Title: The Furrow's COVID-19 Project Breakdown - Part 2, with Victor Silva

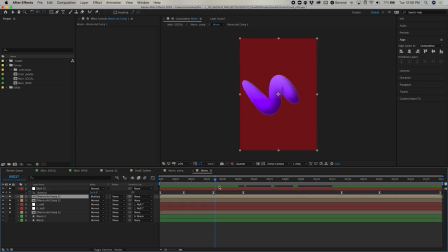well going back i guess so you had a little bit of like a blurring effect happening across a lot this I know I think you used was it wide
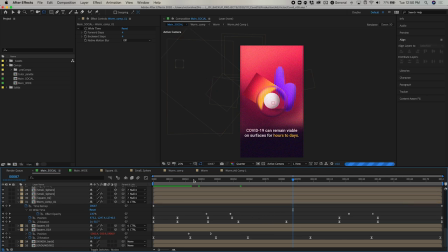wide time a white time yeah so yeah that is part of part of the process to figure out how the time-lapse would work
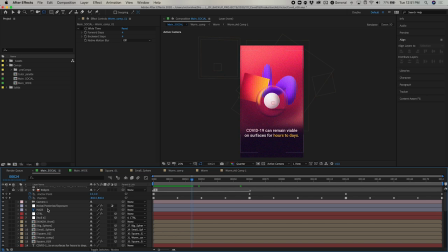and like I know I had some things in my mind one of the things that I use as a reference is like one of the your
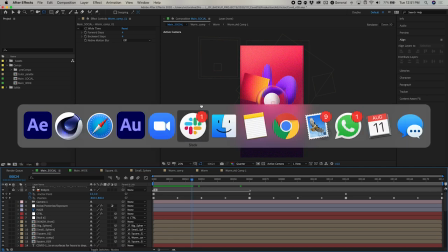old videos of yours I have I have to show this set sorry oh man this one
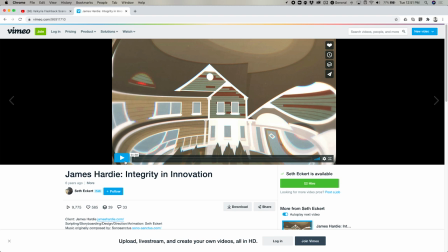it's time yeah it's the first time I saw time lapse doing being done in animation so I use
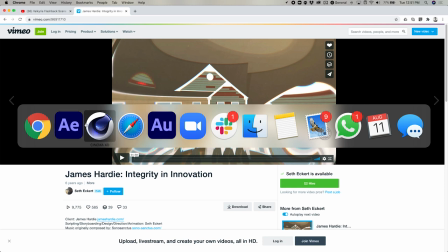this as a reference and so a couple things I noticed
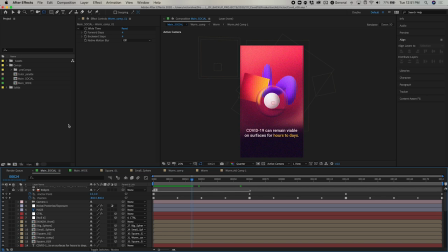like posterized time being used and some jump movements in there and something that I noticed from like time lapse in general from like I'm doing it in the past, like, uh, usually there's some expo exposure flickers just because of the nature of it.
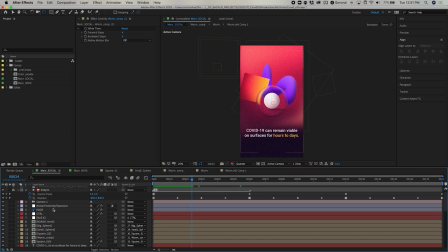So I just try to like add those things in here. So exposure, and there's like a wiggle that is connected to the, this two sliders. So you notice in the beginning, it's not, you don't have this time-lapse effect and then like it builds up, then it goes back.
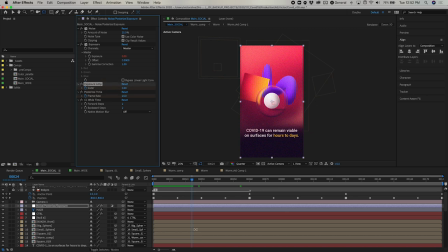That's why there's, uh, those sliders connected to the wiggle. So that amplitude, I guess, is that just kind of like a wiggle effect?
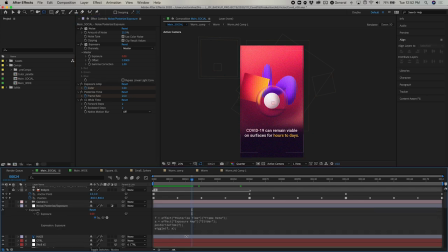Yeah, so those. Yeah, yeah, yeah. That is an expression. And then you just ramp it up. Very nice. Yeah, yeah. And then on top of it all, as I was showing my coworkers here, Greg had the brilliant idea of using this CCY time effect,
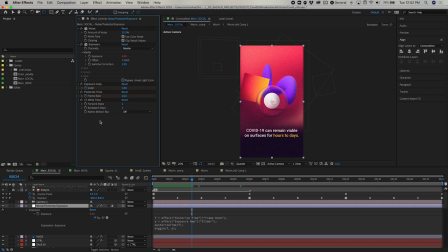which basically what it does is it acts kind of as an onion skin from traditional animation. It kind of brings the amount of frames that you want in there.
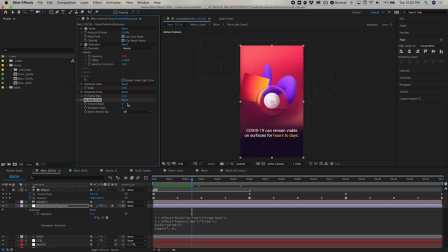So you see two frames forward, the opacity always going down, and two frames backwards, in this case, too. Yeah, it seems like a pretty cool effect. I know I've never used that. This is one of the first times I've ever seen it. And I think just having it on top of posturized time is
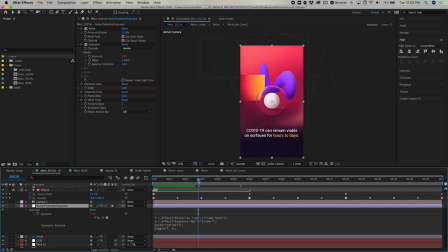also great because you have like this kind of the scene is so heavy yeah it was for render but yeah you can see here like so there's a bigger step uh between the those two frames because of the posterized time so
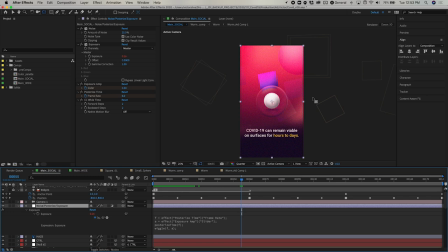i think it helps give away the effect too yeah it looks really cool i know like when i first saw it uh when when i saw the effect i was like my goodness did he like duplicate this and then offset like time and I was like man I'm like kind of nervous about opening this file it's gonna make my computer explode so it's very cool that that's like an effect that you can kind of add to stuff it seems like it's kind of
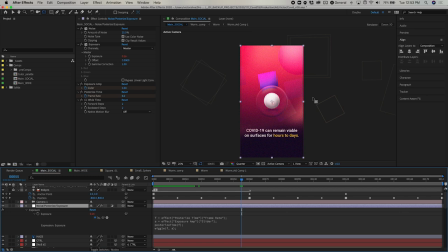fun to play with as well you know increasing and turning down those backwards and forward steps it's pretty cool yeah I love love to use it when I'm doing like hope frame animation some kind of frame a frame here because like I'm using I'm used like when I do sell I'm used to use on an skin to see like the trajectory the things are going,
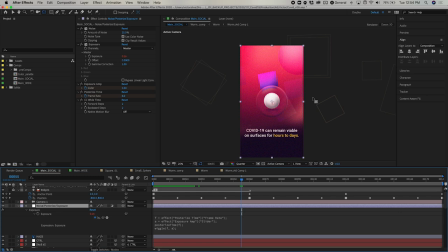if the animation is working or not. And I kind of missed that in After Effects before knowing about it. So that's usually why I use it for it. But then Greg came up with the idea of using it here too. And I think it works really well. I love it. And I know like you've got that lens effect on that one piece.
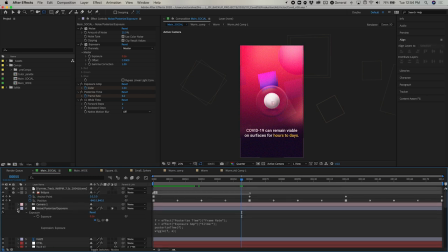I know you and I were talking about somehow that got turned off in the final render, which is a huge bummer because I know seeing it here now, I love it.